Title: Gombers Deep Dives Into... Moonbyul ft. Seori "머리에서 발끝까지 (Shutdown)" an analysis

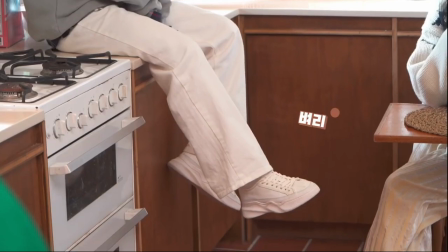Hi guys, welcome to my channel. If you've never been here before, I'm Gombers, and if you have been here before, well, this is going to be something a little different than usual.
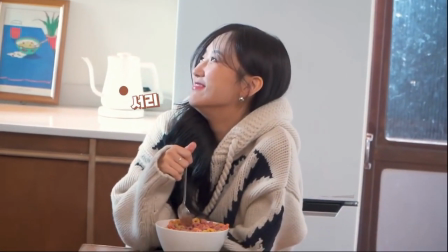So today we're going to deep dive into Shutdown by Moonbyul, featuring Seori.
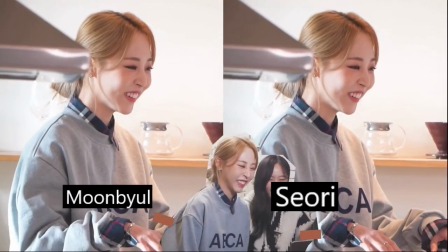I feel like the video is subtly portraying the moment of high tension as a couple crosses that bridge from flirting to physical for the first time,
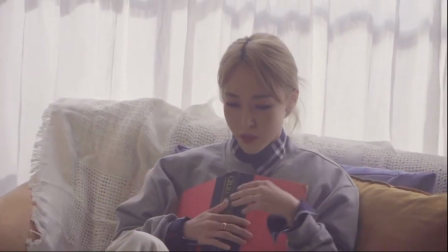and there's a bunch of subtle little hints that also play into this.
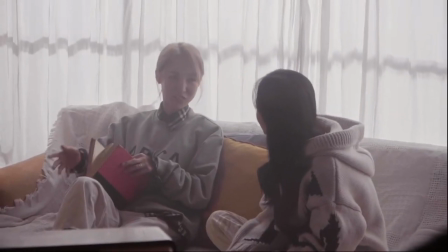Without the lyrics, I think there's a lot the international audience has to focus on in order to grasp what's actually happening between Moon and Seori's characters.
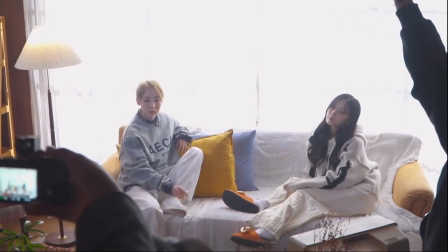I doubt I'll be able to capture all of them, but these are the main ones that I noticed. I'll incorporate some lyric and music analysis as well, since the lyrics were quickly translated via fans.
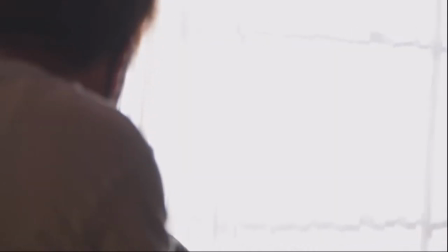Also feel free to share your guys' thoughts and interpretations as well in the comments.
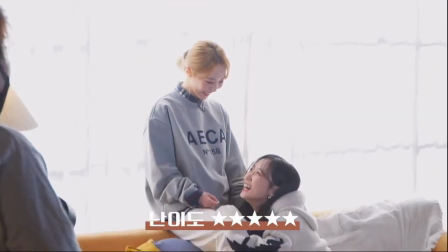So without further ado, here's my deep dive analysis into Shutdown by Moonbyul featuring Seori.
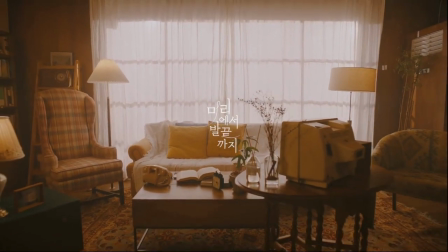The music video opens up to a very warm and cozy apartment. Moonbyul enters from the left, walking towards a TV, and presses a button on it.
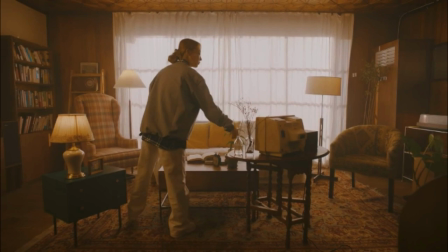At this time, we cannot tell if she turns it on or off. I personally think she turns it on, however there's a lot more support indicating she turns it off here.
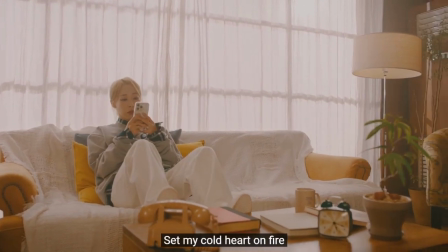Moonbyul then goes to the couch and picks up her phone, seeming to distract herself. From what, we're not sure yet, but the lyrics do indicate something is stirring within Moon.
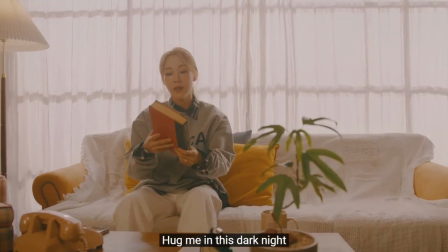She busies herself with the book titled Cruel Doubt by John McGinnis.
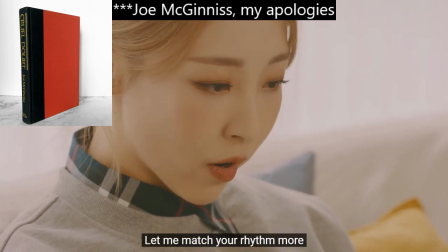I doubt this book has any connection to the current content, but it is a true crime book from 1991 about the murder of Leith von Stein.
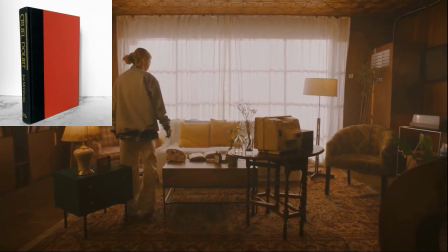So maybe it was deliberate, since I wouldn't exactly call this steamy reading. I also see this choice purely for the title Cruel Doubt.
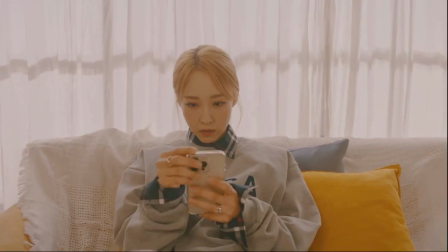Maybe Moonbyul's character is conflicted with doubt because she's unsure of her partner's feelings, or whether it's right of her to act on her own feelings.
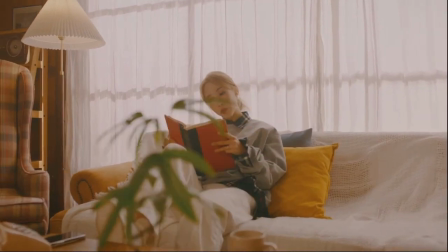I also want to touch on the music at this part. The song opens up and is warm, sensual, definitely some vibey R&B, until then you get to Moon's line.
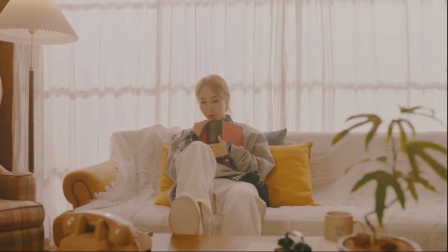And this thick, almost tugging bass line starts coming through that really anchors the song and the mood.
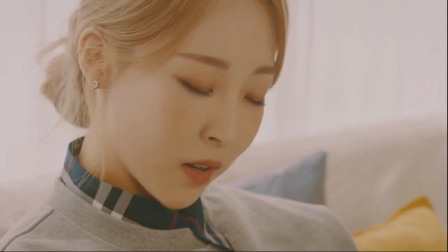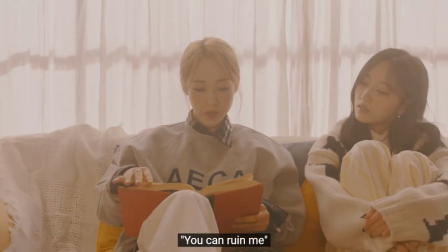The pre-chorus feels staged, as if Moonbyul is the confident, suddenly shy one, and Seori is curious about her partner's sudden change in behavior.
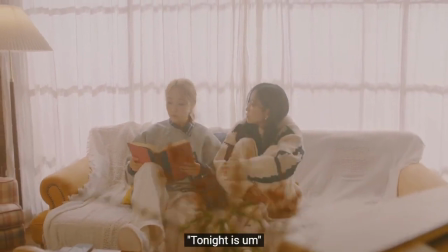Without the lyrics, the call and response here feels like a conversation between the two. The tone of the music and the sensual, airy delivery from Seori hint at something more intimate.
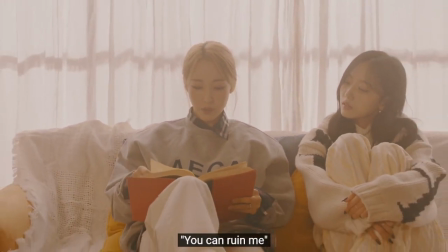Note when actually bringing up the lyrics, Seori enters and sings "She Said," and Moon's response is "You Can Ruin Me," as if Moon's reminding herself of what her partner told her.
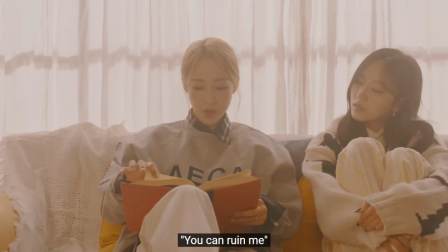Or it could also be seen as Seori recalling when she, as in Moon, said, and Moon's response completes with "You Can Ruin Me."
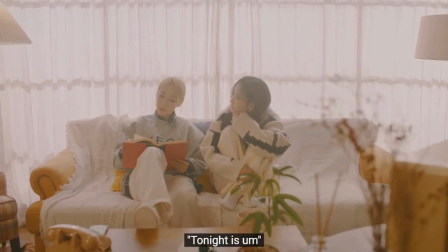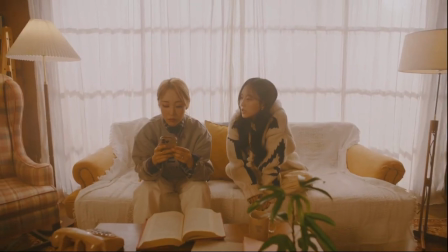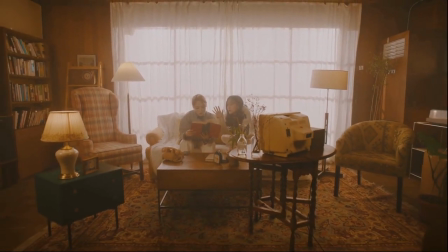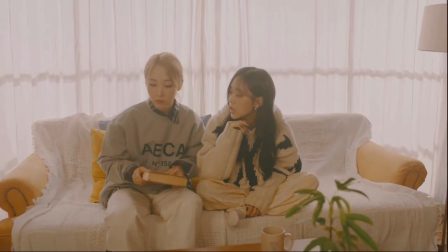Moonbyul continues trying to distract herself until eventually she gives up and leaves. Before following, Seori looks after Moon confused.
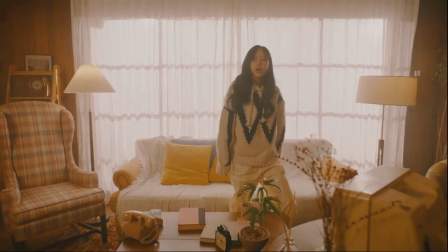With a longing gaze, Seori gets up, pauses at the TV set, and presses the power button on.
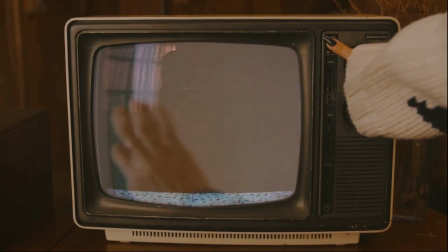At least I'm assuming. The screen shows Moonbyul taking a pitcher of milk out of the fridge.
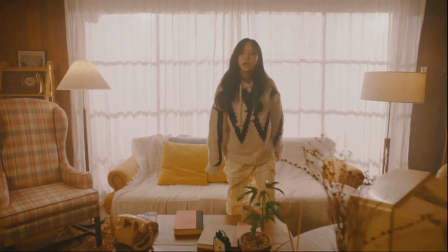To me, the interactions with the TV set and the screen showing Moon when Seori presses power on are a visual metaphor for turn-ons,
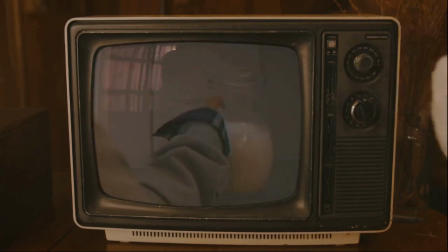especially when you see the TV screen shows Moon just after Seori presses the power button. Moon turned off the TV set at the beginning of the music video to keep her thoughts at bay.
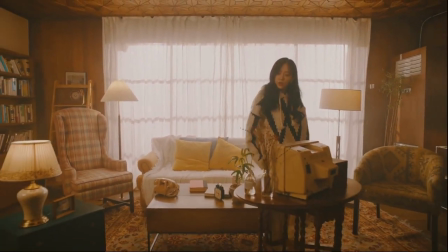Seori, seeming impatient with Moon's avoidance, turns on the TV set and follows after her.
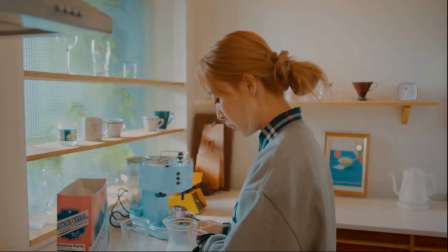We then get to Moonbyul in the kitchen, where she's fixing up a bowl of what appears to be Fruit Loops.
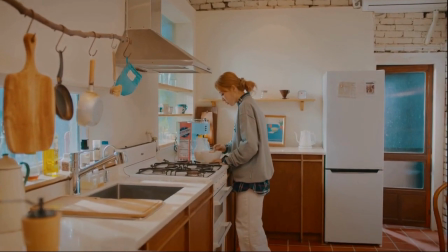I think it's enough said. The music here also switches to a trappy rhythm and gives a sort of racing thoughts vibe.
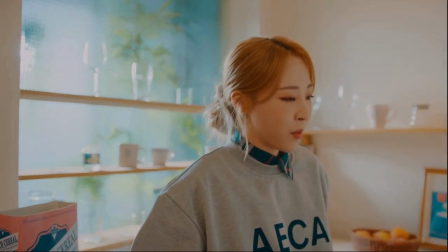The close-up shots of her as she muses over Dali Van Picasso, her expression to me is full of excitement and knowing.
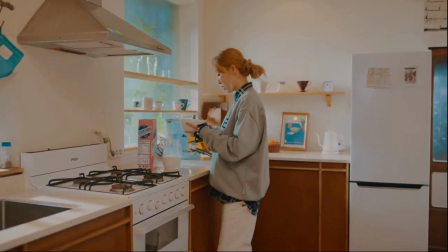Honestly, it's the look of someone eager to please someone physically. To me, this all shows how badly Moon's character is trying to play it cool and not get overwhelmed despite how she feels.
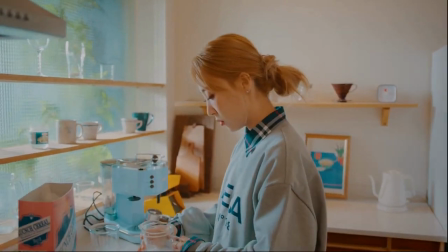Another thing I want to point out are the inclusions of Dali Van and Picasso. They provide two additional sapphic hints.